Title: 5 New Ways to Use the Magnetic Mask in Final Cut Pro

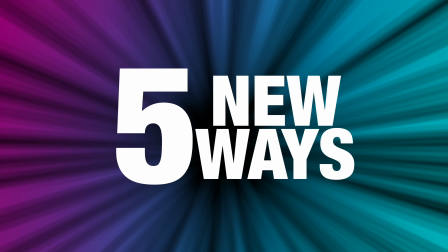0:00 In this video, I'm going to show you 5 totally new ways to use the magnetic mask.
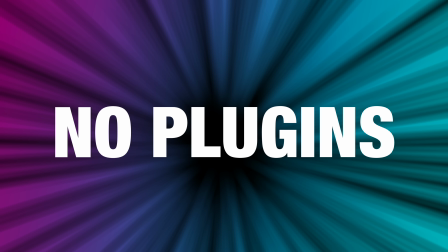0:04 Everything you see me do in this video can be done with tools native to Final Cut Pro, no third-party templates necessary. Now, I think these are original ideas, but truth be told, YouTube has been flooded with people showing how they've been using the magnetic mask. So I stand by that these are all my original ideas, but if you saw someone else do something similar to what you see me do here today, let me know down in the comments. I would love to check it out. If you're looking for a more in-depth tutorial about everything you need to know about using the magnetic mask, I will put a card to that right here. But this is for people who've already been acquainted with the magnetic mask and they're just looking for fresh ways to use it. I've got 5 ideas. I'm saving my favorite for last. Let's just dive right in.
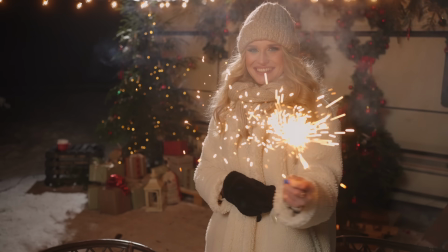0:47 This first one is all about adding a little extra magic to an ethereal shot like this one.
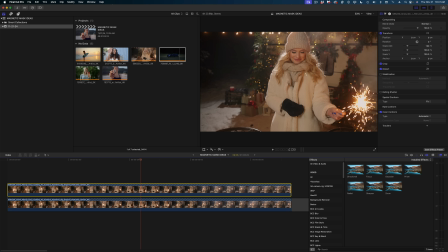0:52 So in my timeline, I'm going to duplicate my clip and let's magnetic mask out our subject.
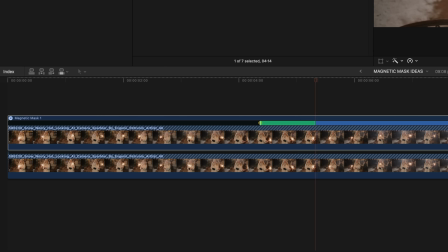0:59 And while the magnetic mask is doing its thing in Final Cut Pro,
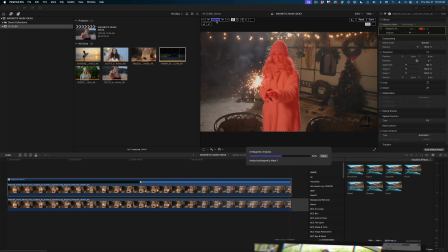1:03 I just want to remind you that you only have a couple days left to snag pre-order pricing on my all-new updated courses, Final Cut Rockstar and Rockstar Next Level. So many people have already pre-ordered these courses. I'm a little blown away by it, and I cannot wait for you to see what I've been working on.
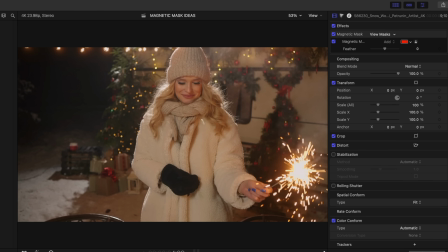1:17 All right, now I'm going to hit the Done button. And it doesn't look like much yet, not to worry.
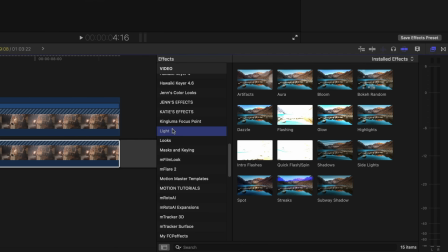1:22 Let's select that bottom clip and in the effects browser, head down to the light category and let's select this effect, Bokeh Random.
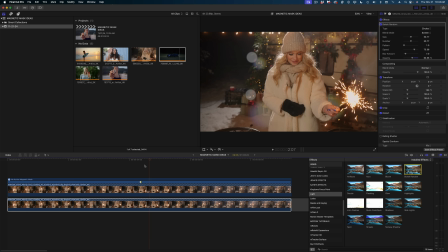1:29 I'm just gonna double click to apply it to my bottom clip.
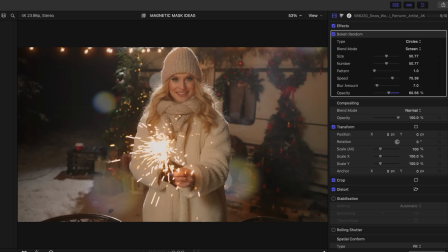1:33 And so what this has done is it's added that bokeh effect behind our subject.
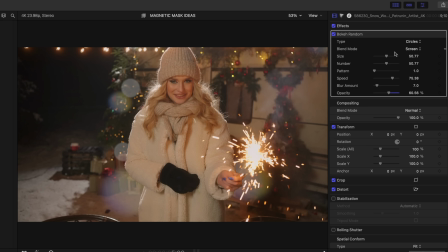1:39 Now to really sell this look, I'm going to head up to the inspector window and dial down the size of our particles. And I'm gonna increase the number and I'm just going to play with the pattern slider until I like what I see.
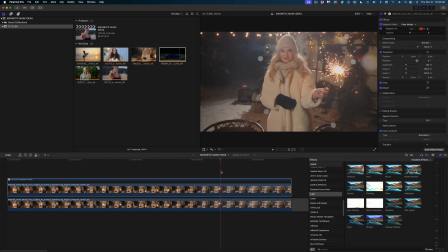1:51 And so now these little bokeh lights are passing behind our subject, so they really feel like they're part of the frame. But let's take it one step further. I'm gonna grab that same effect and apply it to our top clip, so we have some of the particles in front of her as well, so it really feels like these particles are all the way around her.
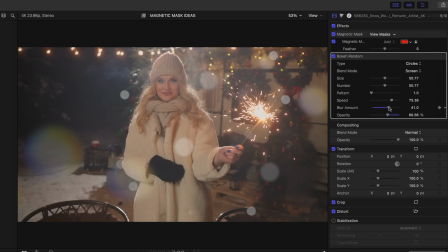2:08 I'm gonna blur these ones up because if they were closer to the camera, they would be more soft focus.
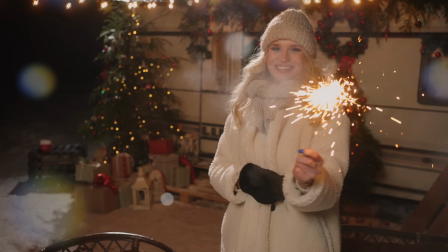2:13 And there you go, we've added a little bit of magic to this really pretty shot.
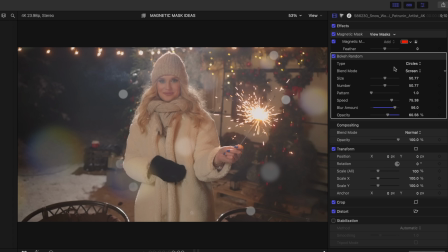2:20 Now this bokeh effect in Final Cut Pro is a little bit limiting. You can only make circles or hexagons, and you can't easily change the color of these particles. If you're interested in a video where I show you how to create an effect for Final Cut Pro where you have lots more control over these particles, let me know down in the comments. I'd be happy to make that one for you. All right, my next original idea for the magnetic mask is a text effect that I'm calling pass-through text. All right, let's take a look at our next shot. Just like before, I duplicated the text and masked out our subject.
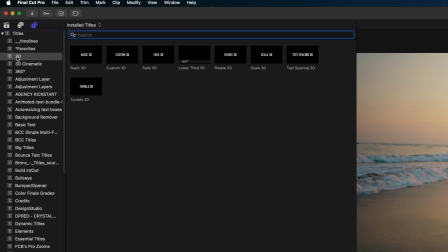2:54 Let's head on over to the Titles and Generators sidebar, and in the 3D category, look for Scale 3D.
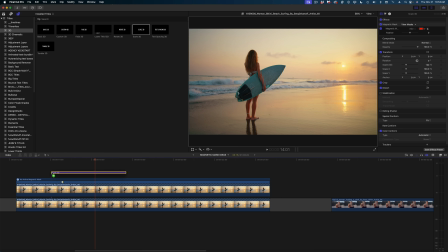3:00 I'm going to grab this title and drag it down into my timeline, and I'm going to extend it the length of my clip.
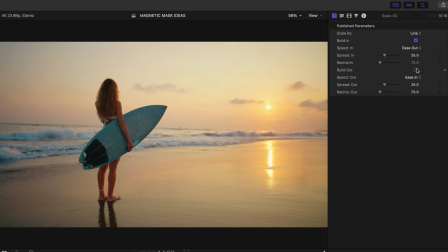3:07 In the title inspector, I'm going to disable the build out, and in the text inspector, I'm going to change the content.
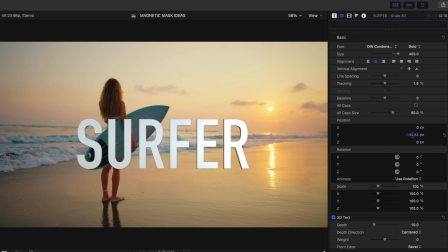3:15 I'm going to make it bigger. I'm going to reposition it lower in my frame. I'm going to disable the 3D text properties,
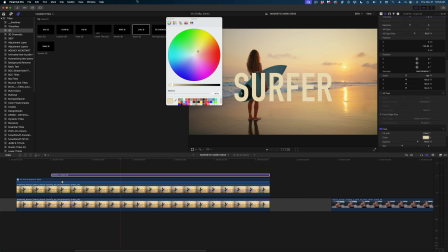3:22 and I'm going to change the color of the face to a color I pick right from the actual video clip.
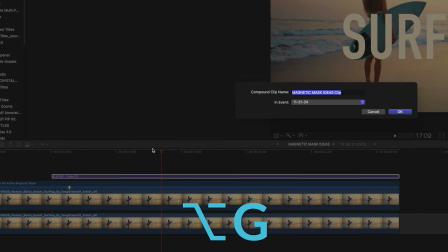3:27 Now down in my timeline, I'm going to make this a compound clip by hitting Option G. And now in the video inspector,
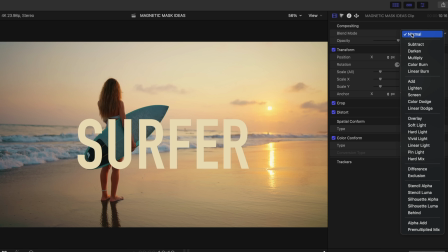3:35 I'm going to change the blend mode to linear light. Now I'm going to cue my playhead to a point in my compound clip where the text is almost done animating in, but not entirely. So maybe right about here. Now I'm going to split that compound clip with the blade tool,
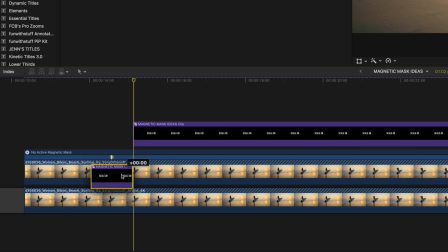3:53 and I'm going to drag the first half of that text underneath my masked out video. So the text starts behind her and then pops in front of her. Now you could stop there, but in my opinion, I feel like that pop is a little abrupt.